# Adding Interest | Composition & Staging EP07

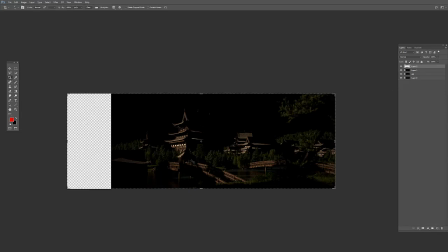what I learned from those masters,
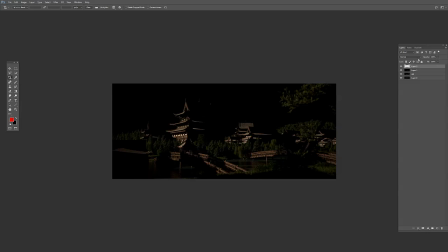and I applied it directly to my piece to help it become from an average lighting,
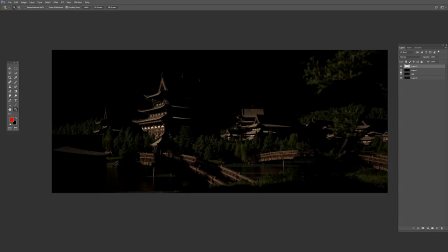it's okay, to a lot more interesting, breaking up those big light shapes, adding more interest by having cast shadows, adding depth even to it as it kind of cascades across it, breaks up that light shape in the water, and then breaks up that light shape on the bridge as well. So
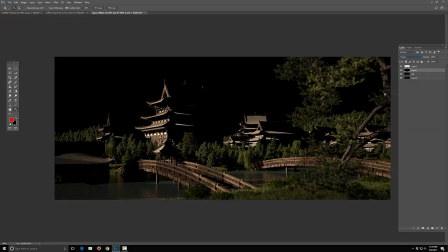that's how I used it practically. And then when we screen this back on, take that off, sorry, we have a lot more interest.
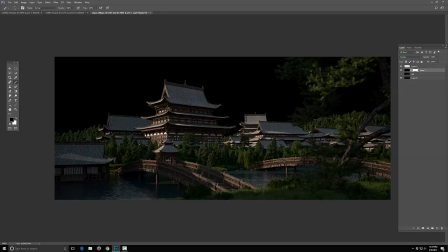And then I went further and actually said, okay, I don't have time to go and tweak the lights so much where I want to get rid of this. This serves no purpose, kind of useless. Paint it out. And that's great why it's having 3D passes. You can just paint it right out. This patch of light right here kind of bothered me. It served no purpose.
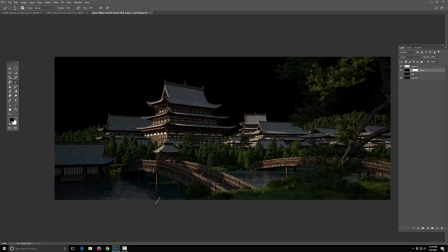I could just paint it right out. So anywhere I can even go in here and kind of softly take it out if I feel like it's too distracting. Things like if I find this patch of light distracting, it doesn't serve a purpose, I can go paint it out right here.
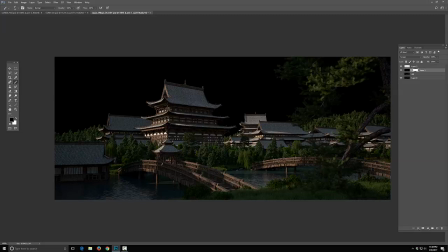You know what I mean? So kind of cleaning up those light shapes as well, making sure that this isn't distracting. Why do I have in this shadow area a patch of light? It's distracting me. It's creating unnecessary contrast. Get rid of it. Bam, done. And you can do that in 3D.
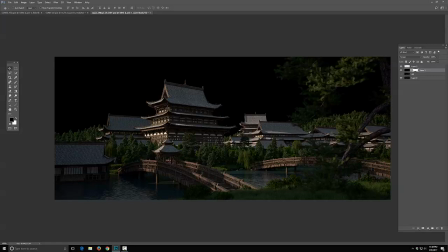It takes a lot more tweaking and maybe adding black cards, to block the light to come in. A lot more back and forth rendering. And when you have a scene this complex, I don't have a supercomputer where the renders are a minute.
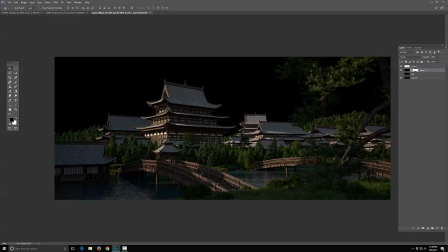It takes a few minutes to render, and I just don't want to waste time. So I knew I could just paint it out right here, which is great because it's on a separate pass. All right, so there's a practical example.
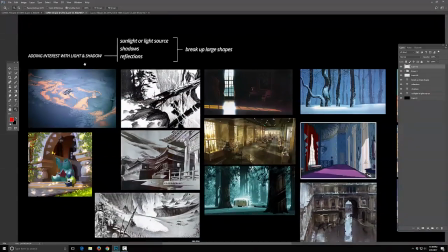Adding interest with light and shadow, using cast shadows from external sources,
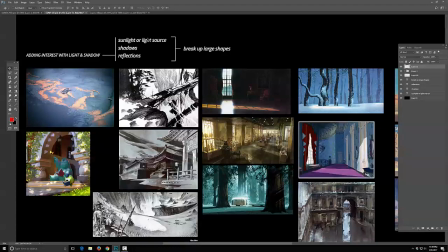dappling light, breaking up big, large shapes of light, shadow, and using reflection to also break up shapes.
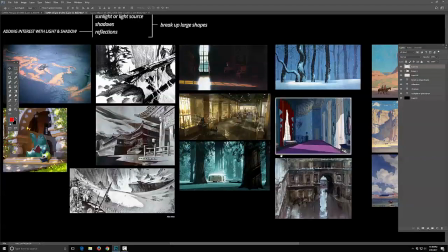All right, add that little extra bit of sex appeal to your shots while using it as compositional elements to direct the viewer's eye. All right, so as always, if you dig the content, share it with your friends. If you find value in it, share it.
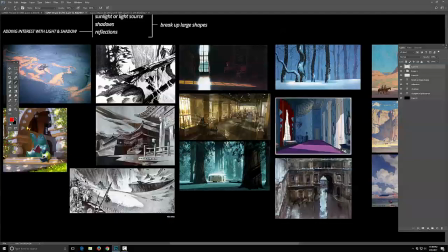If you think other people will find value in it, share it. If not, don't. Subscribe, there'll be more. We'll see you next time.